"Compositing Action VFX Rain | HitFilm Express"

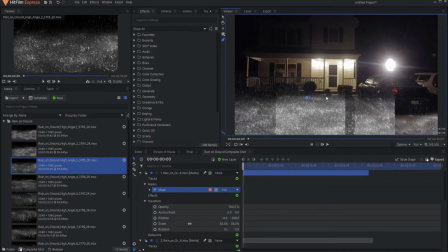In the final comp, you can then leave the blend mode on normal most of the time and use the curves,
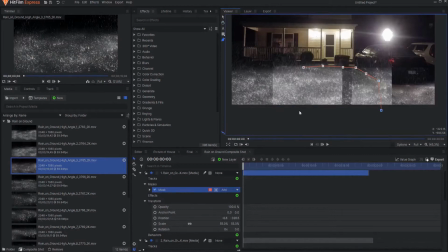tint, and opacity as stated previously.
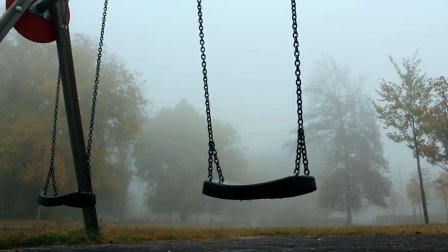If you look at reference videos of rain, you will see that while rain is not always visible, there is always a lot of moisture in the air.
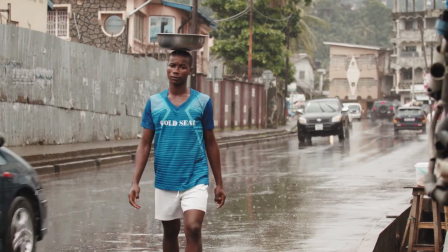That fog should be present in your shot.
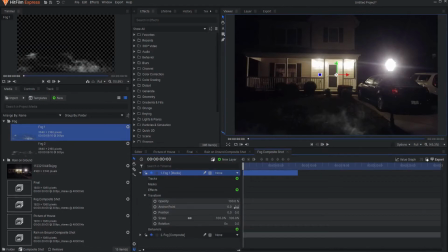You will want to add fog to the horizon line of your shot, plus the top of the frame and usually the bottom also. These should be added separately so you have complete control over them. Using several instances of fog with feathered mask is the way to go. Again, in reference videos of rain, while you can't see most of the rain, you can really see any rain that is backlit. These should therefore be highlighted.
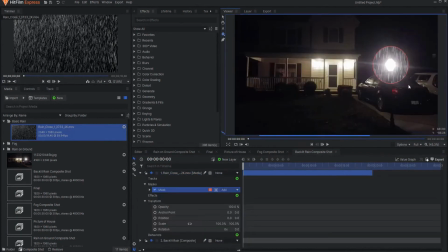You will use the basic rain assets for these elements and then mask them to emphasize the backlit areas.
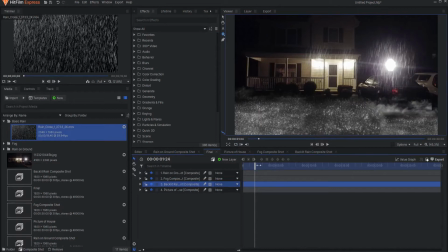This will go a long way to improving the realism of your shot.
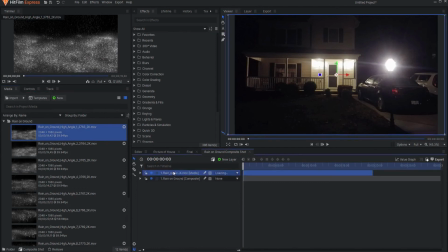Getting the rain to bounce off surfaces realistically can be tricky. You will want to use the rain on ground assets to make this happen.
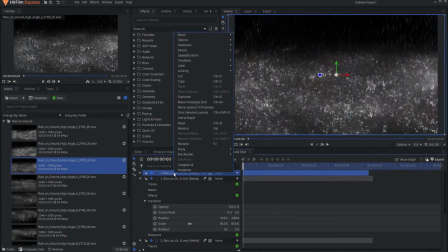Again, the use of multiple rain on ground clips will be the way to go,
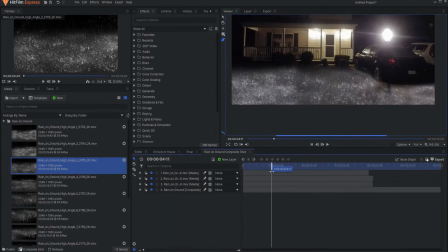and the correct use of feathered masking is the key.
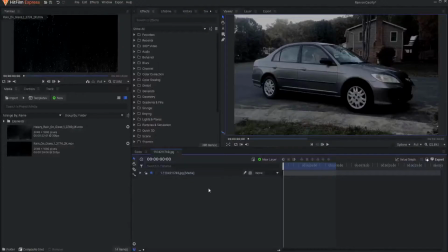To simulate rain rolling down a surface, you will use the rain on glass assets.
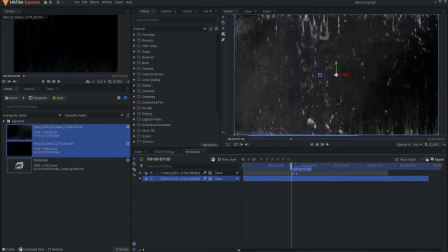Set multiple uses of these clips layered over each other in their own composite shot.
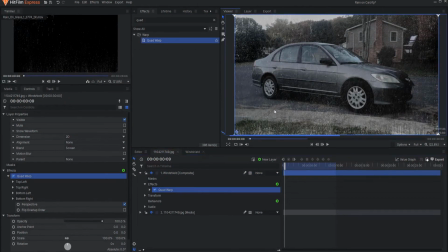Then use either the quad warp effect or a 3D version of that
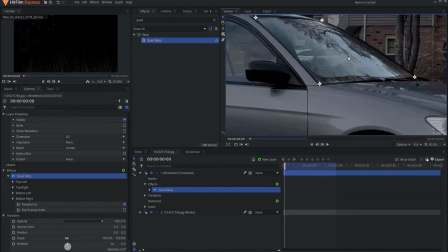composite shot layer along with some masking to form it to the surface you are highlighting.
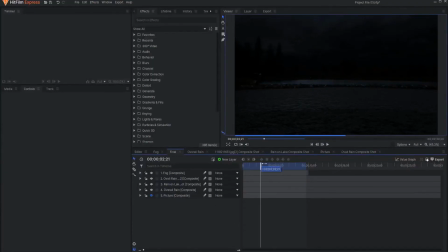You will want to tie your whole shot together with overall rain elements. You will use the basic rain assets for this, creating separate composite shots for the background rain, the mid-ground rain, and the foreground rain would be a good practice.
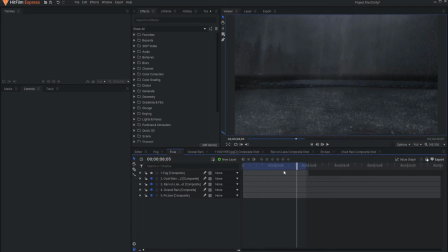Again, using several rain elements and masking them together will be the key.
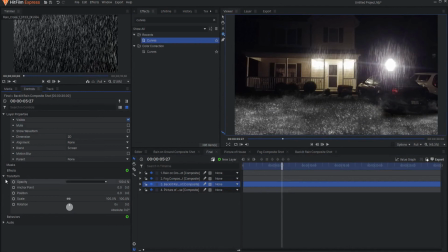Don't forget to tie each composite shot layer in the final composite shot together through the use of the curves effect, the tint effect, and the opacity slider. You will need a lot of practice to get good at this, but when you do, the results can be amazing. I'm Jay Haynes with the Film Sensei YouTube channel,
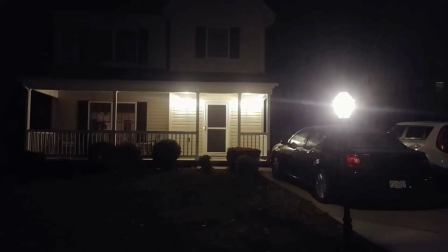and this has been how to composite rain effects into your scene in HitFilm Express.
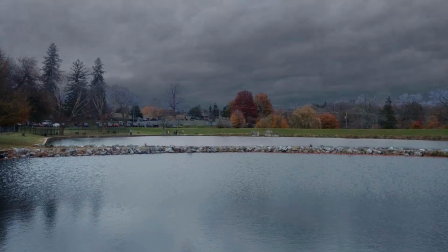If you have any questions, please leave them in the comments below. I would be delighted to answer them for you.
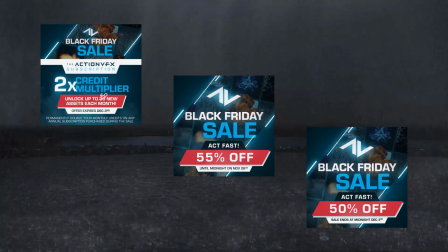Also, don't forget to take advantage of the ActionVFX Black Friday sale.
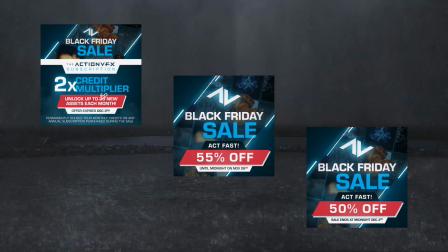Click on the link below. If you enjoyed this video, please do me a favor and leave a like, and feel free to subscribe to my channel for more content like this. Don't forget to click the little bell icon for notification. New videos come out weekly. Until next time, thanks for watching.